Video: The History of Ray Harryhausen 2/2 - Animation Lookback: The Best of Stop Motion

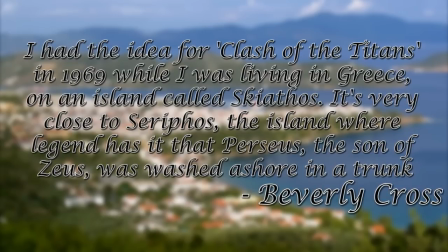It was very close to Seraphos, the island where legend has it that Perseus, the son of Zeus, was washed ashore in a trunk.
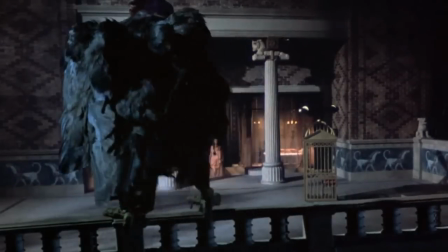When he brought his idea to Schneer and Harryhausen, they immediately accepted,
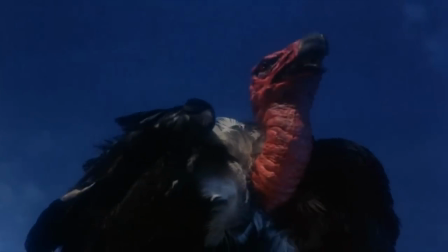but also tweaked the story so it would have more monsters for Rey to play with.
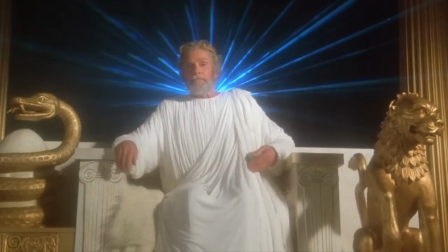Because of Cross's involvement with the project, they were able to bring in some of the biggest names in Hollywood at the time,
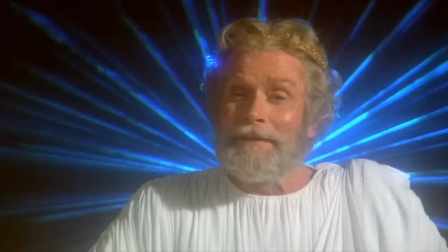including Beverly's wife, Maggie Smith, Claire Bloom, and Sir Lawrence Olivier, just to name a few.
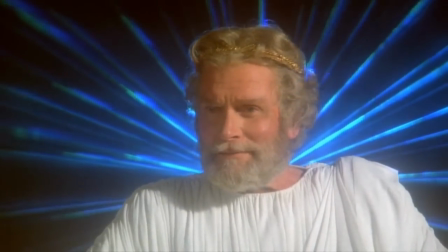By the way, Olivier was actually pretty sick while they were filming this.
Uh, Mr. Olivier, we're ready for you.
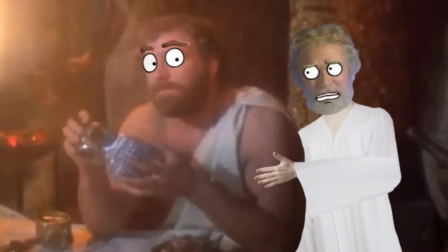Just a minute. Let me draw some of your strength, dear boy.
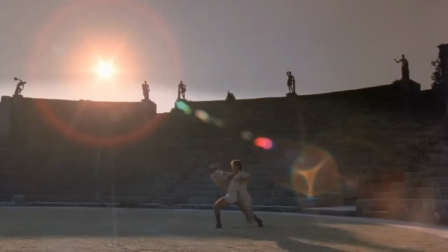When Harry Hamlin got the role of Perseus,
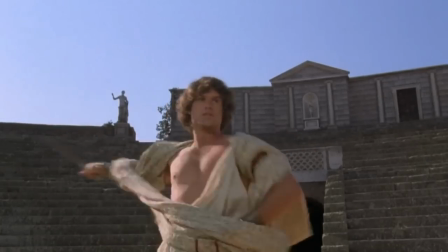he had a choice to either do this or a film adaptation of Tristan and Isolde that would feature Richard Burton.
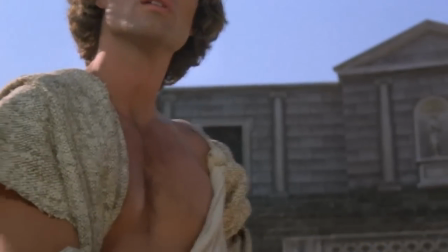The reason why he chose Clash of the Titans was because it would give him the opportunity to work with Laurence Olivier.
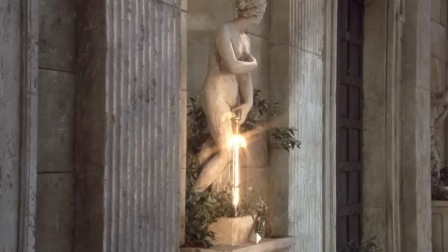Also, this would be his first time in a lead role along with another film released in the same year, King of the Mountain.
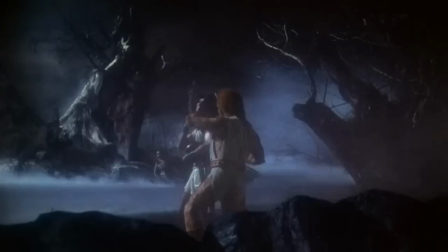Originally, Calibus was supposed to be just a stop-motion character with no dialogue But after rewriting the script,
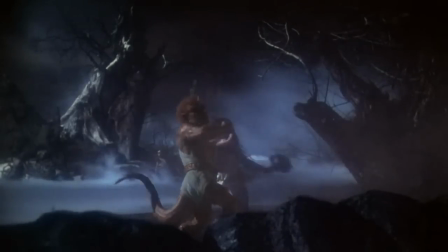which would give stuff for Calibus to say They brought in Neil McCarthy to play the part And
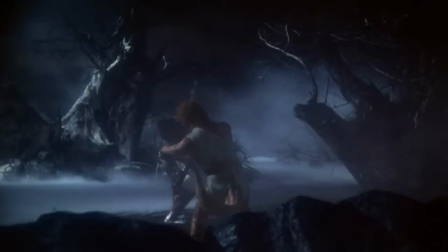only use him when he has just a head or half-body shot While the stop-motion figure
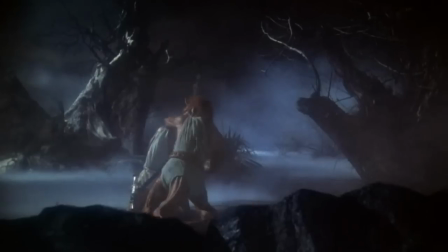was used only when we would see his full body At one point,
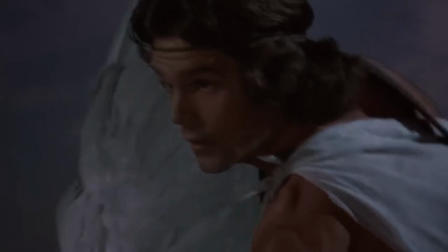there was a concern with the main character not because of how he's written or how he looks or anything like that,
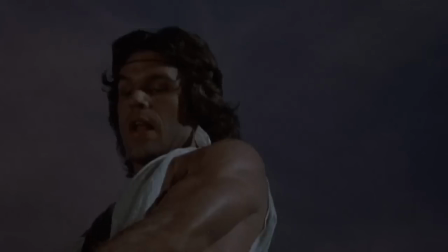but just his name. Perseus isn't really the manliest name out there.
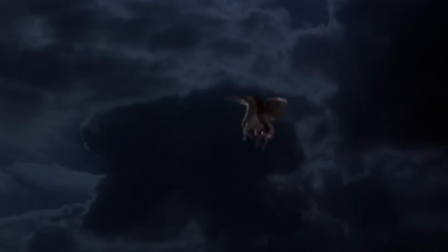I mean, who's more likely to go on a testosterone-filled, beefed-up adventure?
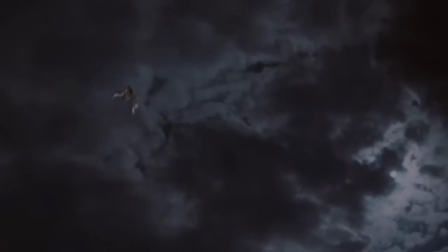Conan the Barbarian? Marcus? Or PERCY flying around on his magical Pegasus?
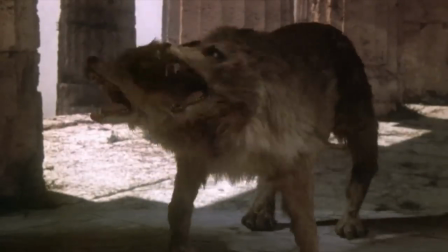Anyways, for the animation, Ray brought in Jim Danford and Steve Archer to help him with the stop motion.
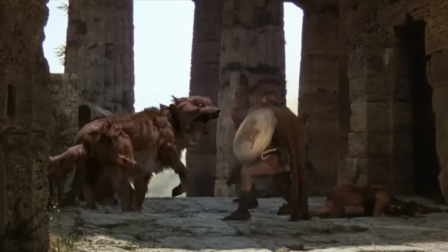It would be the first time that Ray got some help since Mighty Joe Young
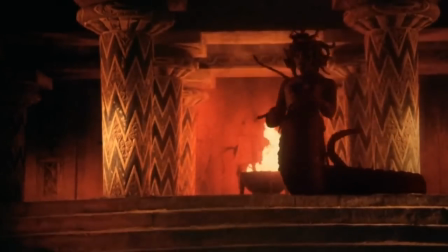When creating the Medusa he was bored of the usual representation
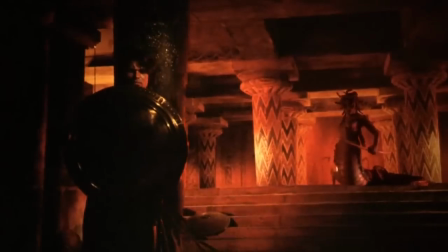of the pretty girl with snakes on her head So Ray took the liberties to
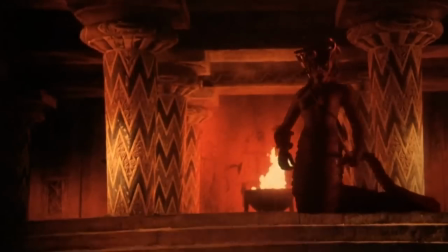remake Medusa in his own image One that's more ugly and puts more emphasis
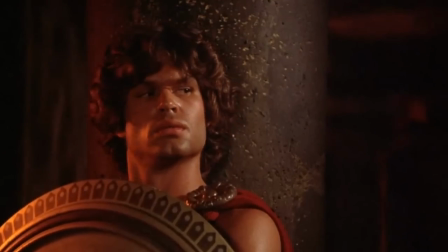on the snake more than the girl However, the biggest challenge for Ray in this movie is to not only animate Medusa in a more snake-like fashion
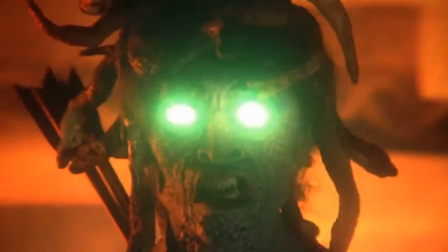but also to simultaneously animate the 12 different snakes on her hair.
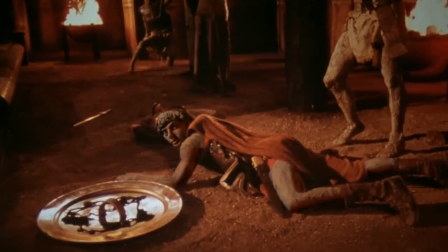On the plus side, his buddy Ray Bradbury said that the whole Medusa scene was the best thing he ever photographed.
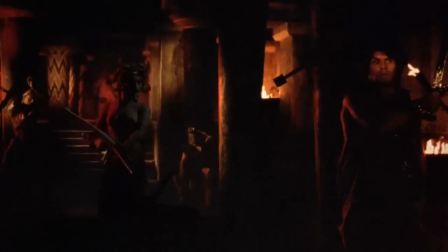Speaking of the scene, Perseus was supposed to cut Medusa's head off by throwing his shield like a frisbee so that the censors wouldn't be as harsh to the film.
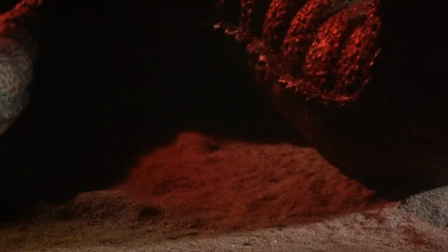However, Harry Hamlin really didn't like the idea, and it doesn't feel as accurate to the Greek mythology, and rather wanted to use his sword instead.
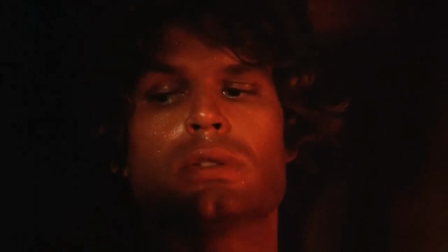He even threatened to quit if that wasn't changed. Well, as annoyed as Ray, along with Charles and the director,
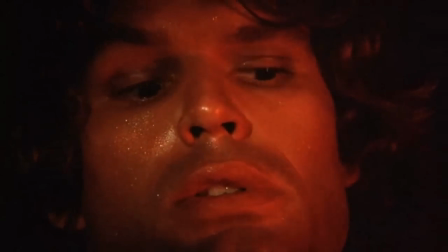was about the situation, they decided to work with him, and so, the sword it is.
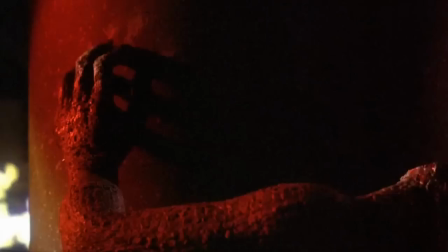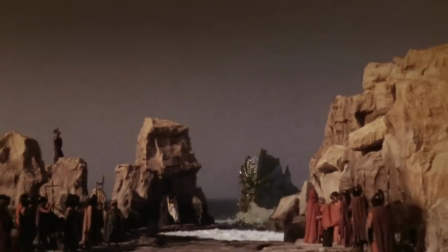For the Kraken, there were two puppets made for the movie.
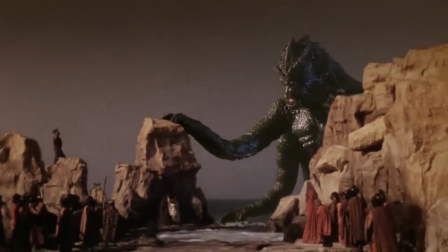A small one that they mostly used, and a large one that would only show his upper torso for one shot with the Pegasus flying in front of it.
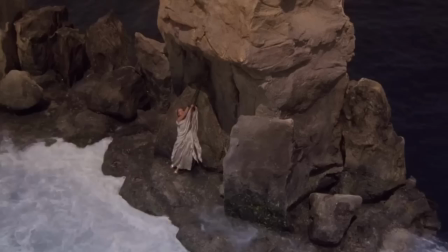By the way, is it me or does the Kraken look awfully familiar to another Harryhausen creature?
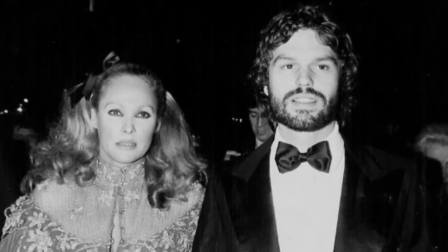Anyways, during the production, Harry and Ursula Andress, who played Aphrodite in the movie,
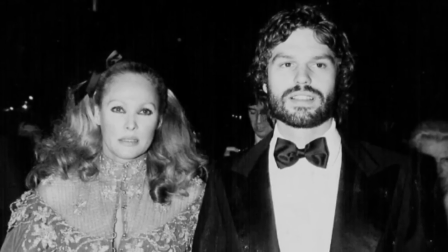had a relationship and even had a son, Dimitri, in 1980 after the filming was complete.
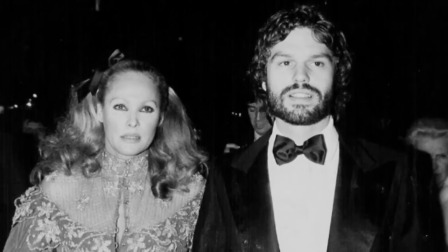Although the relationship itself didn't really last long.